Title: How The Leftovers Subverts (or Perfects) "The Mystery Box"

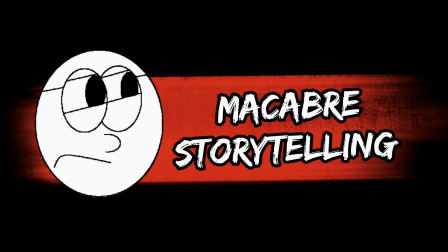0s There's nothing more exhilarating than pointing out the shortcomings of others, is there?
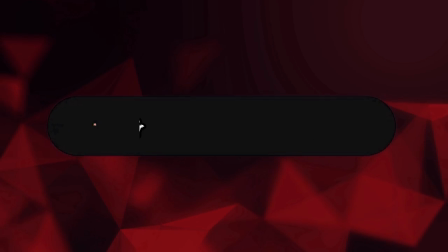7s
This video was made possible due to those who support me on Patreon.
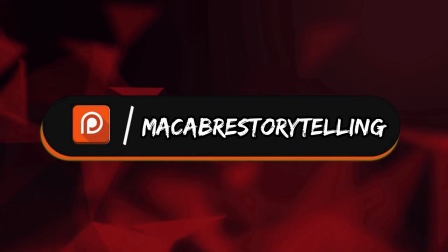10s
I'd like to have a big shout out to Bedside Milk, Chris Hutchison, Christopher SpiritBee, Conrad Truett, Dan Ray,
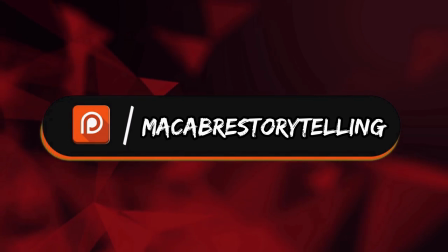17s
David Paradis, Eric Navarro, Flake, Frame by Frame, Joseph Abrams, KB, Kyle Kramer, Mayfin, Majin Weyaboo,
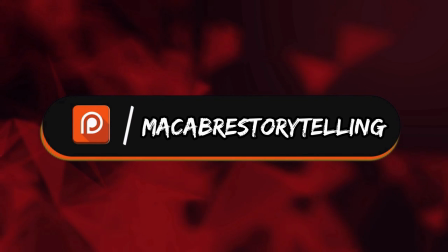24s
Malav Shah, Matthew Gay, Sophia Narwitz, and Steven Dillon. Thank you all for your support.
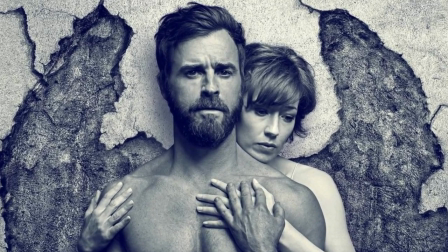30s
If you are a fan of the channel, you've probably at one point or another heard me express my love for The Leftovers.
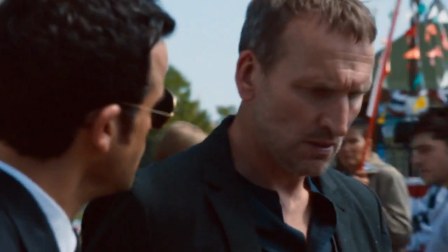36s
For those unfamiliar,
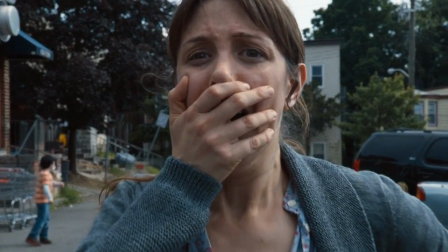38s
The Leftovers tells the story of those left to grapple with the inexplicable disappearance of 2% of the world's population, an event dubbed The Sudden Departure.
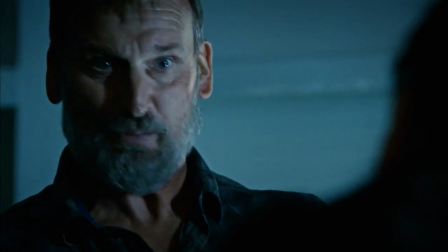47s
There are many things I could praise the show for, but today I want to discuss how the series subverts,
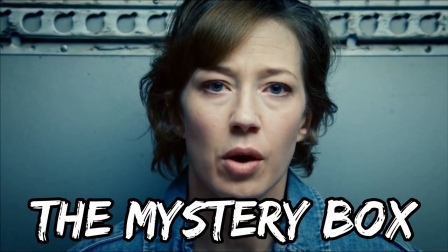52s
or perhaps perfects, what is known as The Mystery Box. The Mystery Box was coined by J.J. Abrams in a 2007 TED Talk. To put it simply, the mystery box is an approach to storytelling based on the idea that intrigue is the main driver of story. Thrust the viewer into a confounding situation and allow their desire for answers to keep them engaged.
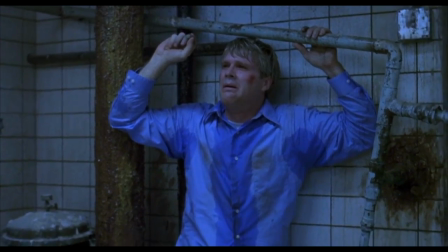75s
Two men wake up chained in a bathroom with a dead man between them.
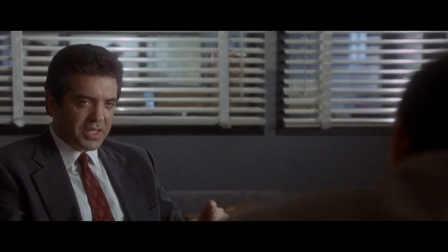79s
27 men are killed following a ship explosion and what seems like a drug deal gone bad, but there is no dope on the boat.
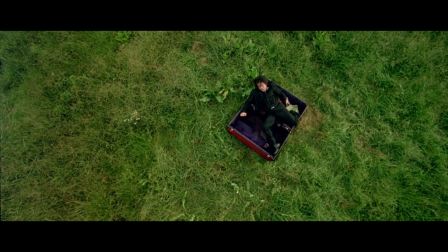86s
A man is imprisoned for 15 years with no indication as to who did this to him or why.
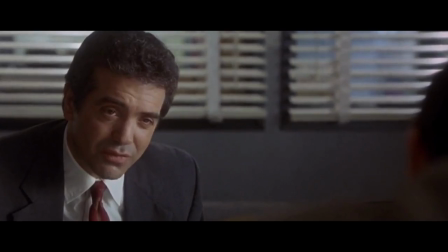91s
These are excellent hooks that get the audience frothing at the mouth for answers. Thus, this mystery box style of storytelling is very effective at getting the viewer invested in your story.
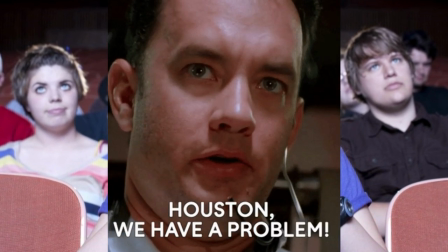103s
But here's the problem.
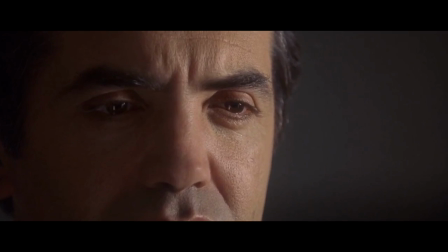105s
When one invests in a mystery, they naturally expect a payoff, for said mystery to unfold in a rewarding way. Thus, we come to the main critique of how this mystery box style of writing is often implemented. That it focuses primarily on generating intrigue and isn't all that concerned with the payoff.
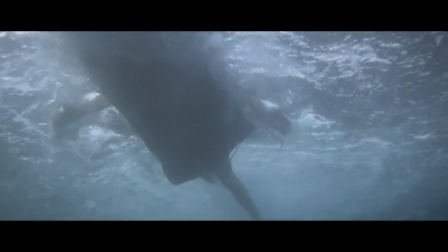124s
A good story uses mystery and intrigue to make the payoff that much better.
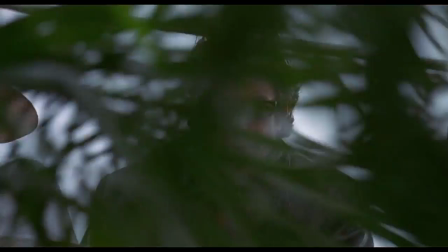129s
Take Jaws or Jurassic Park, which don't reveal their big baddies, the shark, the T-Rex, and the raptors, right away.
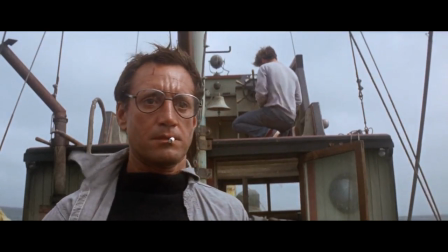136s
Building that anticipation. Thus, making their eventual reveals all the more impactful.
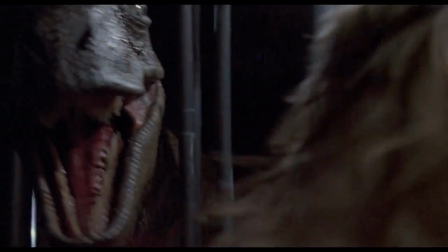142s
It's no surprise these moments are some of the most famous in cinematic history.
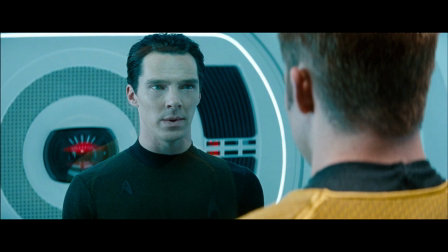147s
Whereas in, say, J.J.'s Star Trek Into Darkness, the identity of the big baddie is delayed until it is finally revealed...
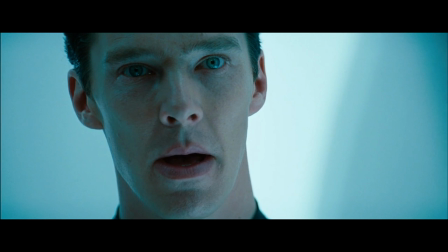156s My name is Khan.
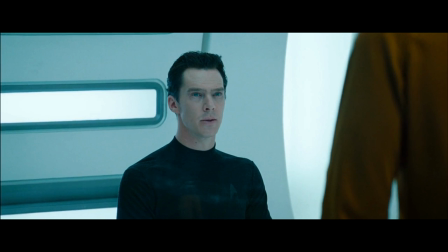160s
...to which the vast majority of viewers responded with the resounding...
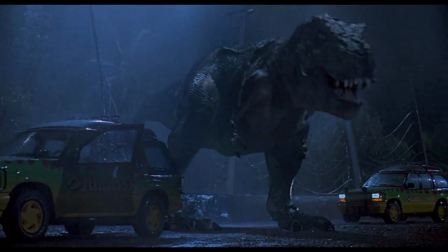167s Okay.
In Jaws and Jurassic Park, the mystery is used to enhance the film's already stellar elements.
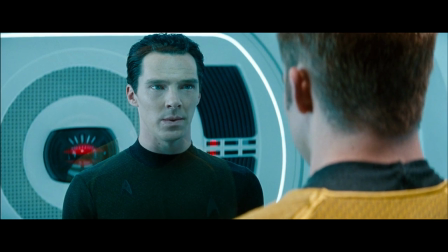174s
In Star Trek Into Darkness, the mystery as to the identity of this person is retroactively squandered upon the reveal being so underwhelming,
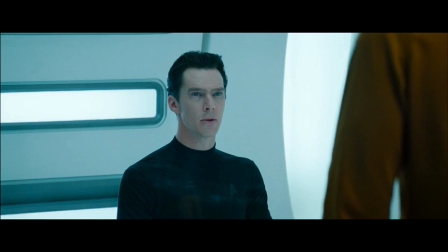183s
and you realize the manufactured intrigue is really all the film had going for it.
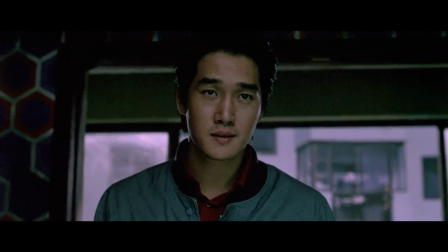188s
Often with this style of storytelling, once said mystery is revealed, the story itself loses most, if not all, of its impact.
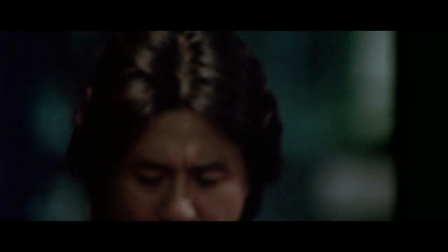196s
With, say, Oldboy, even after all of its answers are revealed, I can still enjoy rewatching it due to its substance.
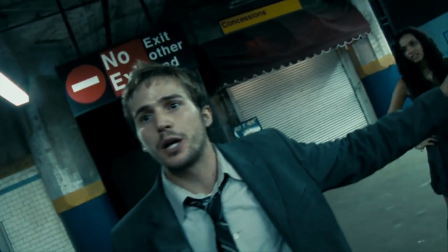204s
The film is much more than just a mystery. Compare this to, say, Cloverfield, which is effective on a first watch,
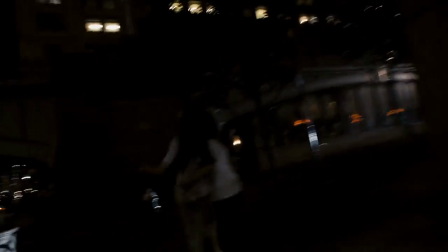211s
as it keeps the audience engaged by having them slowly realize what is going on, as well as the buildup of Clovey's reveal,
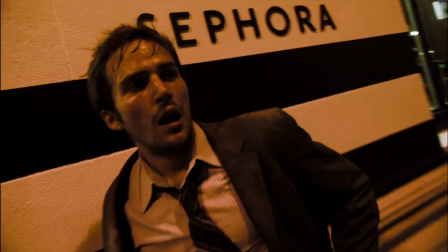218s
but seeing as the film is tremendously lacking in the actual substance department, it isn't one that entices a rewatch.
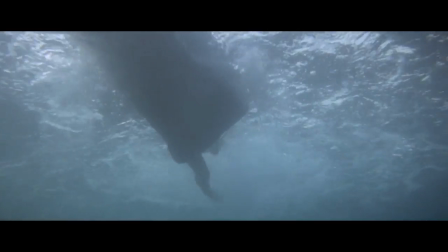225s
Which it's a fun ride, but that's really all it is. Mystery is an incredible tool you can use to enhance your story. But with this more common mystery box style of storytelling, mystery is used in place of story. And no piece of media better displays the folly of mystery box storytelling than Abrams's own...
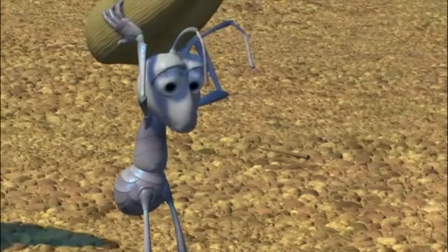246s Oh no! Lost!